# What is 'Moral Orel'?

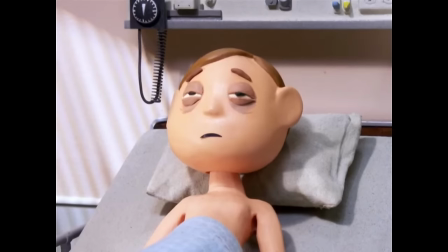[36:56]
one way to read this season is of oral's awakening despite the season one finale which would be a hint of what was to come the show followed a
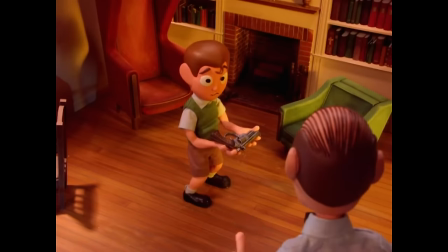[37:03]
very familiar formula this mirrors something the season will tackle pretty heavily which is the cycle of abuse the episodes in their structure and story begin
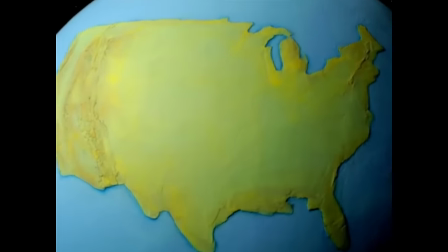[37:10]
to break this formula as the show transforms oral transforms with it the show makes this transformation abundantly clear in the
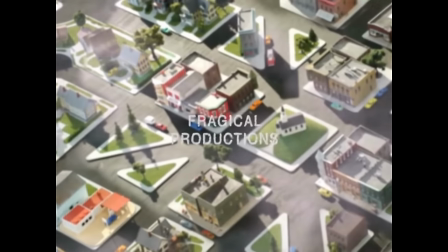[37:17]
opening shot of the first episode numb the intro starts with the familiar zooming in on the globe but replacing the opening music is the mountain goats,
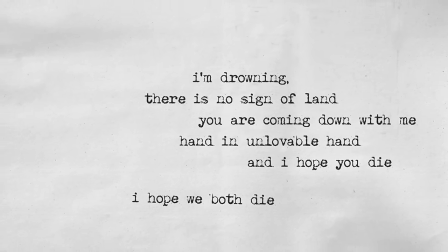[37:24]
no children. The depressing lyrics of wanting destruction and doom and portrayal of a clearly broken relationship will pair well with the content of the episode, as well as the third season as a whole.
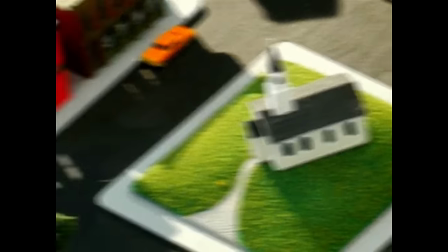[37:33]
Instead of zooming further in on the church, this time the camera pans over to the Puppington house and zooms in on there instead, telling the audience as clear as day.
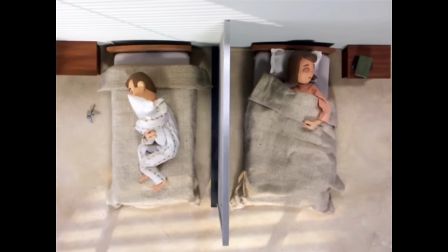[37:40]
The focus of the show is shifted. This is no longer about pointing out the flaws in religion, but rather how the people within the society live.
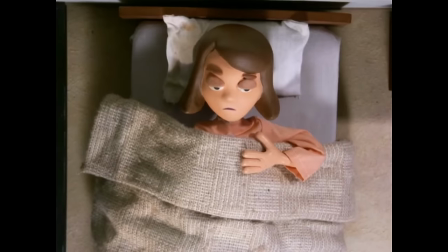[37:46]
Something that becomes abundantly clear from the beginning of the episode is the shift on who the show will focus on as well, as the episode follows the life of Bloberta, and what she was up to while Clay and Oral were on their hunting trip.
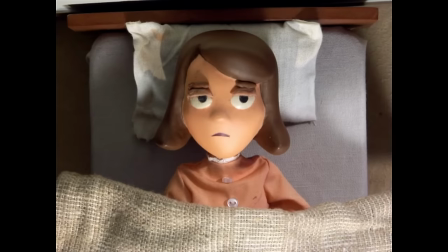[37:56]
What this represents on a grander scale is a new lens that the show will use, I believe much to its benefit,
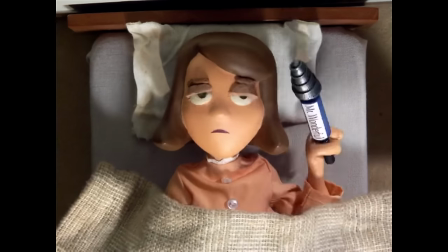[38:01]
this season, which is that of feminism, giving insight into the plight of women who live in Moralton. This episode focuses on Bloberta's sexual, romantic, and self-abusive lifestyle.
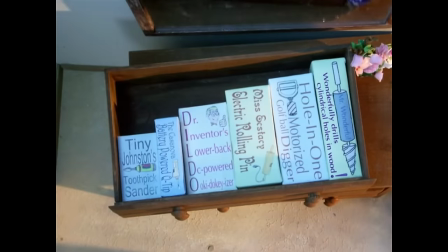[38:09]
We see her vast collection of sex toys becoming increasingly more intense and violent as she attempts to feel, well, something.
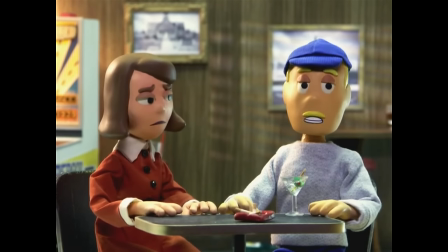[38:17]
She clearly gets no affection or sexual gratification from her abusive bisexual husband or the other man in her life,
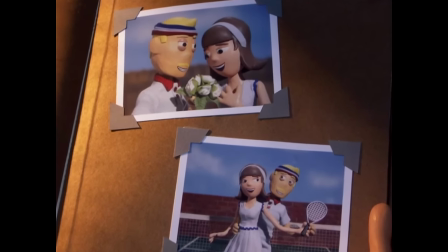[38:22]
as the show once again tackles the affair between Bloberta and Danielle, resulting in the birth of Shapie.
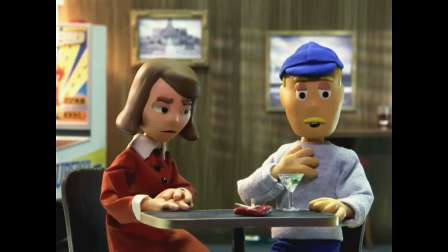[38:27]
She meets with the coach, who doesn't desire to be in her life at all, and admits to only wanting to use her to get closer to Clay when they first started their affair.
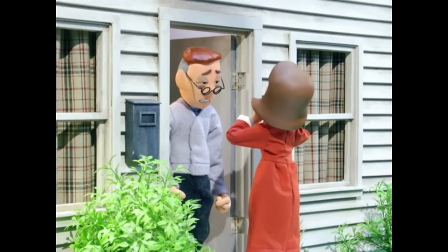[38:34]
Bloberta resorts to begging Reverend Putty to be with her, who cannot, and thus the cycle continues, and she gets a brand new, even more violent sex toy to use on herself.
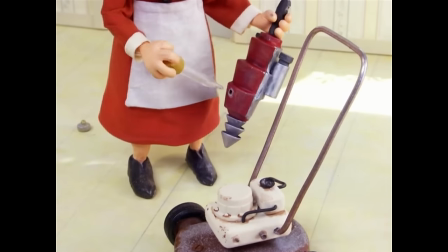[38:42]
The discussion of Bloberta's sexual dissatisfaction and repression comes to a head when the only source of
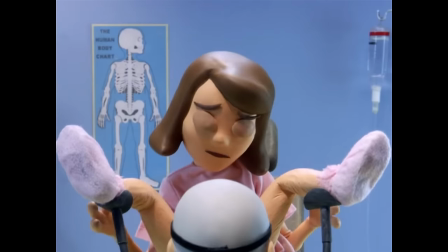[38:46]
sexual gratification she feels is through getting her doctor to inspect her abused and mangled lady parts,
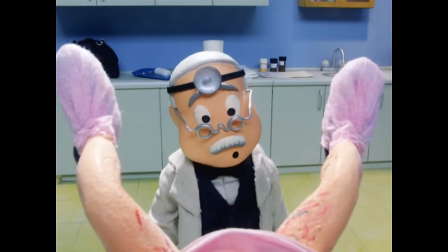[38:51]
causing her to abuse herself even further, to feel the sexual satisfaction from another man.
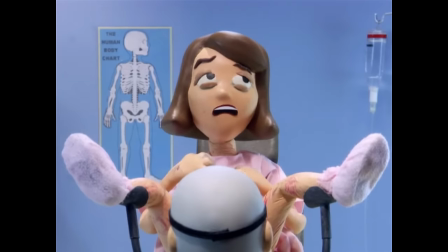[38:55]
It is also of note that because of all the men in Moralton are supposedly repressing their own sexualities in different ways,
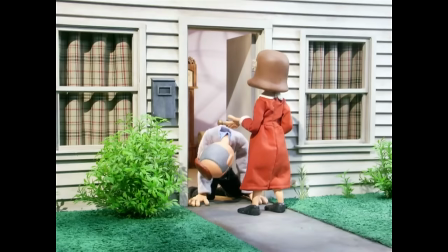[39:01]
they're unable to ever really please the women around them, if you know what I mean. This is by all accounts a complicated depiction of sexual repression and liberation, or lack thereof.
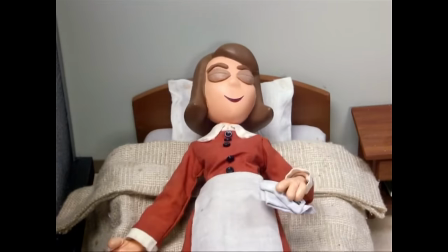[39:10]
I use the word liberation here because within this oppressive society, this is one of the only facets that Bilberta's life that she can control,
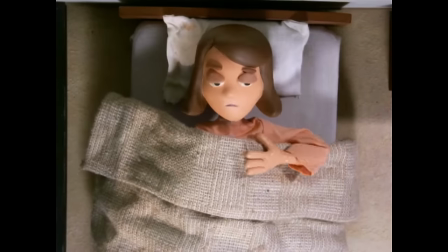[39:16]
and it's clear that she seeks to find some freedom from this cyclical lifestyle that she's found herself trapped within.
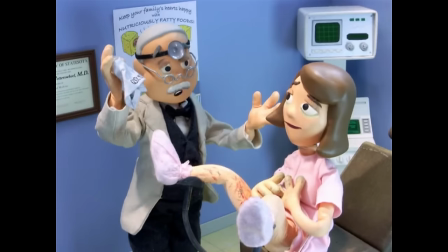[39:22]
The violent relationship she has to sex and her own body is a theme that I personally haven't seen many shows cover, let alone with an all-puppet cast.
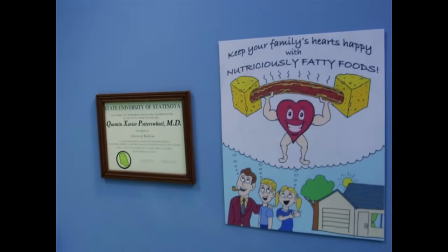[39:29]
The episode culminates in Bloberta receiving the news that Oral's been injured, and then as the episode ends, we get a point of view from Clay as No Children continues again.
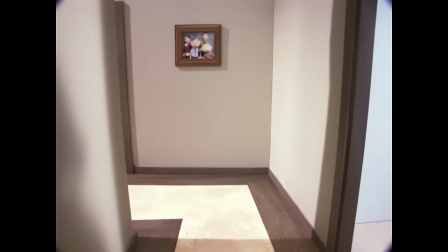[39:36]
This time, we get Clay's point of view during the seemingly inconsequential conversation at the end of last season's finale.
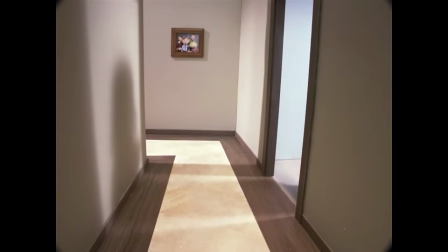[39:42]
Clay overhears Bloberta saying those final lines.
Oh, he doesn't change, Oral. that's just as true nature coming out.
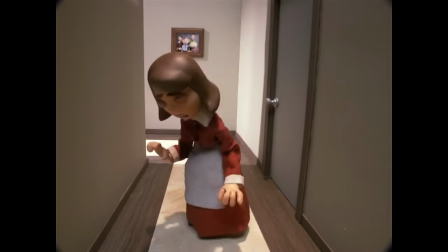[39:51]
But now we see something we didn't see last time. Bloberta letting out a cathartic cry when she leaves Oral's room.
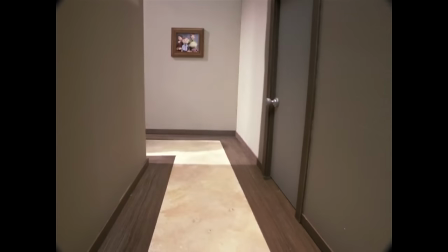[39:56]
This is cut short because she notices Clay, causing her to get angry and go to bed. Clay follows but the camera stays, outside of their room.
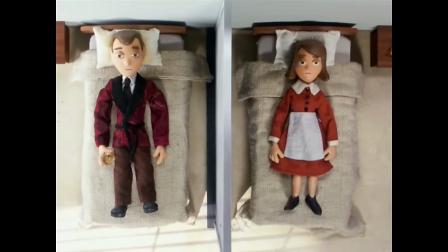[40:03]
Maybe we will never really know the full story between Clay and Bloberta's relationship. Maybe we will never be let in, forced to just peer through the door like they're children. The only angle we get is from God's view, showing the two people together but separate,
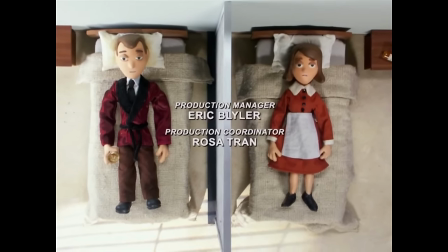[40:14]
who have a wall between them that is technically designed to prevent lustful feelings, but that has been rendered completely useless in this pursuit.
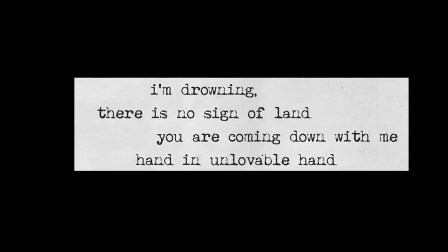[40:20]
As the song states, they are drowning together, hand in unlovable hand.
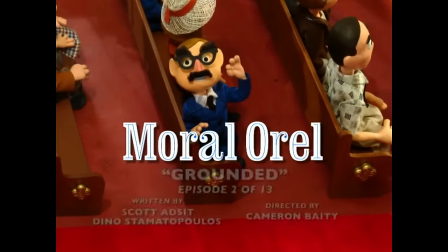[40:24]
The next episode in the season reveals that Oral's awakening, as we can refer to it, has actually started before the hunting trip.
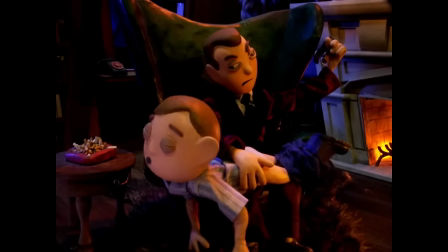[40:30]
The episode explores his fraught, violent, and unhealthy relationship to religion, and once again exposes the abusive nature of his family.
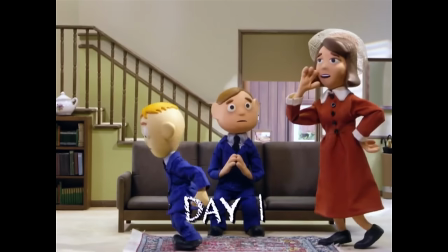[40:36]
Clay punishes Oral by not allowing him to go to church. This begins in almost a humorous way, as Oral begins to lose his mind.
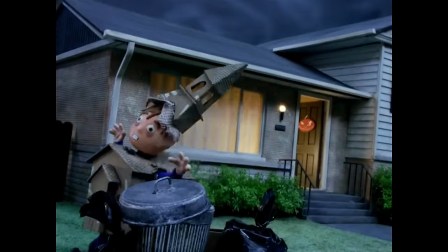[40:42]
However, this leads Orl into essentially going insane and having a near-death experience. This very nebulous and dark moment is once again a break from the show's convention, as Orl floats around in limbo excitedly preparing to meet God and go to heaven.